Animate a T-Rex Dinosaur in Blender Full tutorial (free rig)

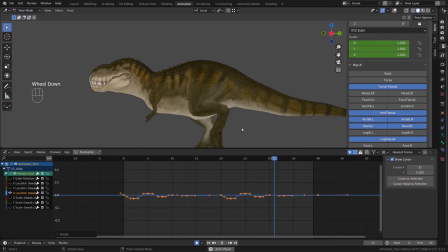4679s
Now, if I switch to the calf muscle, for example, they are using Euler rotation in degrees.
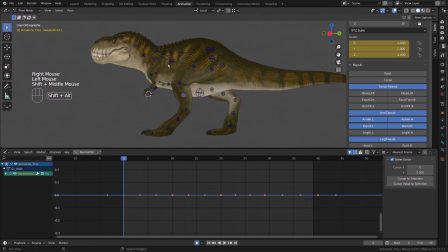4686s
So our usual 0 to 1 value for the quaternion won't show that much onto this bone.
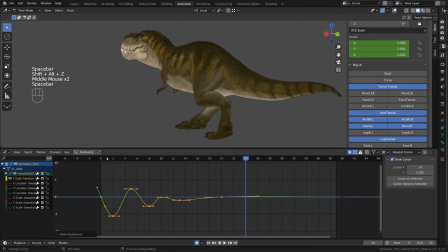4695s
I paste my curve as usual, but I can't really see any motion.
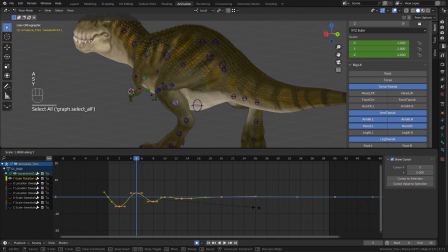4700s
So I will simply scale it up a lot.
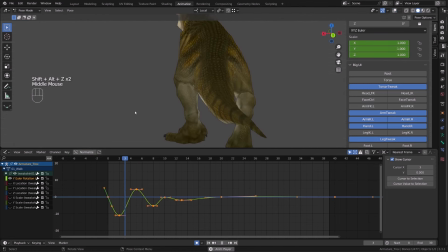4703s
So remember that your curve are just outputting a value, then it converted to degrees or centimeters or meters, whatever. So here we have a range of 0 to 20 degrees. That's not a big deal. But if you do that on a location, it's going to be 0 to 20 meters, and that's a lot.
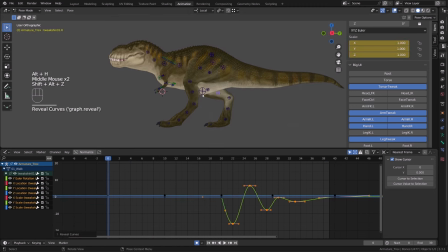4722s
That's why you may need to scale the curve. Also, remember that you may also need to flip the orientation of the curve. Now we have a couple of lovely tweaker controller, the belly controller and the throat controller, that are just here to be able to move the fat.
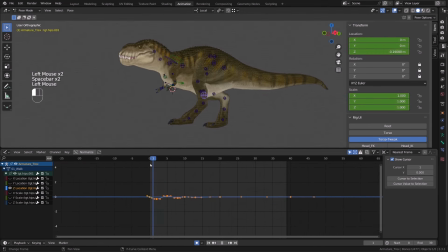4741s
So it wasn't keyed at first, so I just keyed it. And now I will paste my curve. So you can see that the bounciness I used before looks very stiff for these parts of the body. To soften the motion, I will simply scale my animation over time,
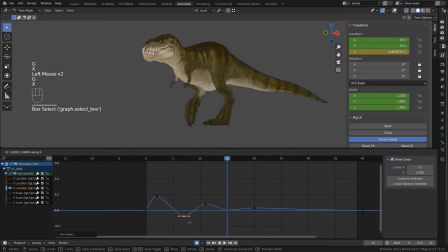4760s
basically increasing the spacing between the keys, and I will also scale up or smooth the curvature so that it doesn't look as triangulated as is right now.
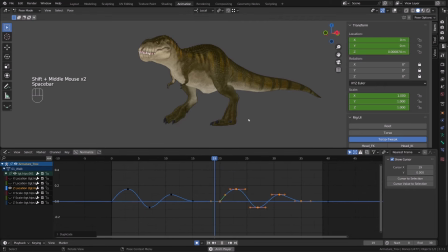4773s
I will simply scale the handles and it will create a smoother curve and therefore a smoother animation of the belly. So time to time, you may have to tweak the curve, right?
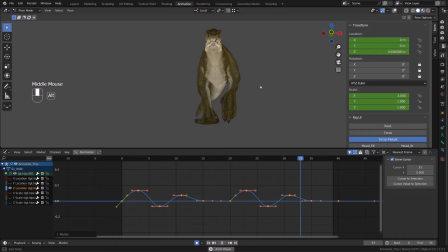4787s
Really tweak them against just pasting them. But really, it's super fast. It took me like 6 or 7 minutes to go over the whole character and do what you're seeing right now.
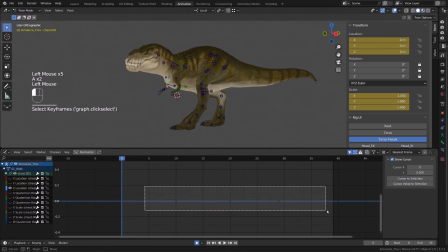4801s
With my belly fat animated, I can now just paste the curve onto the throat fat. And then I will simply scale it down so that I don't have such a broad motion. I will do that also with the middle of the neck tweaker,
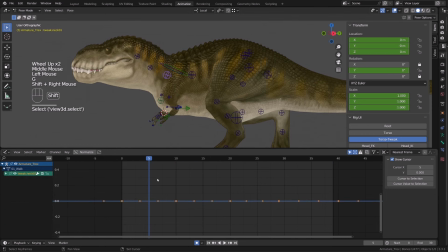4818s
with the same consideration as the middle spine tweaker.
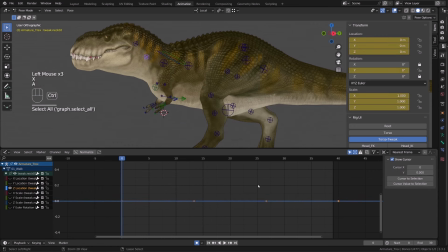4823s
I will add the motion, but I will make it very subtle because this tweaker bone also control the top part of the neck,
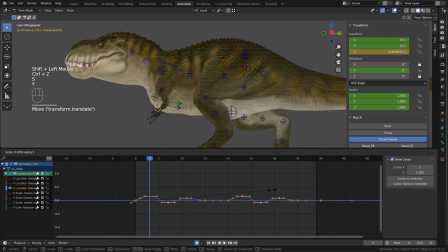4832s
so where the bones are, and it will look weird if the bones are shaking. Now, one last thing I wanted to add is a bit of motion into the knees.
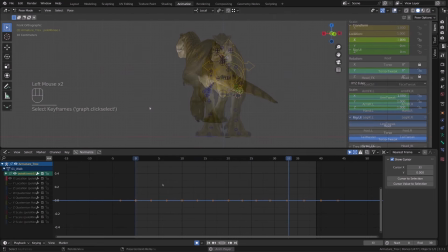4843s
And to do so, I will paste the curve on the pole target of the knees. Basically, I want them to slightly shake left to right. So I paste in my curve for the first knee or the first pole target. I will scale it up until I get a nice result. And you can see the knee slightly shaking.
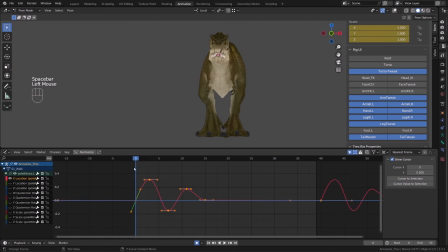4863s
So I know that currently the animation is a bit upscaled in speed, but you can still feel it and you can still check the animation at the beginning of the video. And then I will do the same with the other knee. And here is our animation, all wobbly and jiggling everywhere.
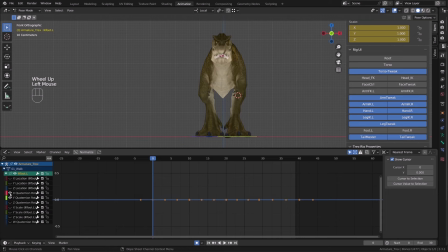4882s
As any art form, your job is never finished, but at some point you have to say it's good enough. But I just wanted to go back on a little something on the animation. And while I do think the result is super cool right now, maybe in a week I will spot a lot of little issues I would like to fix.
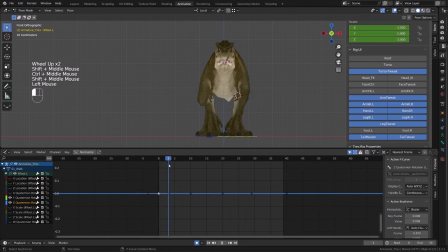4899s
But let's say it's finished and I will move on. But I wanted to refine a bit the rotation of the foot. As you remember in the beginning, I told you that I wouldn't rotate the foot, as we were using the foot roll controller to do so. But what I want is just to spread a bit the leg when it's raised.
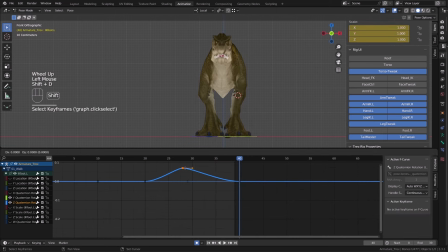4919s
So basically turn the foot outward while Bob is raising the leg.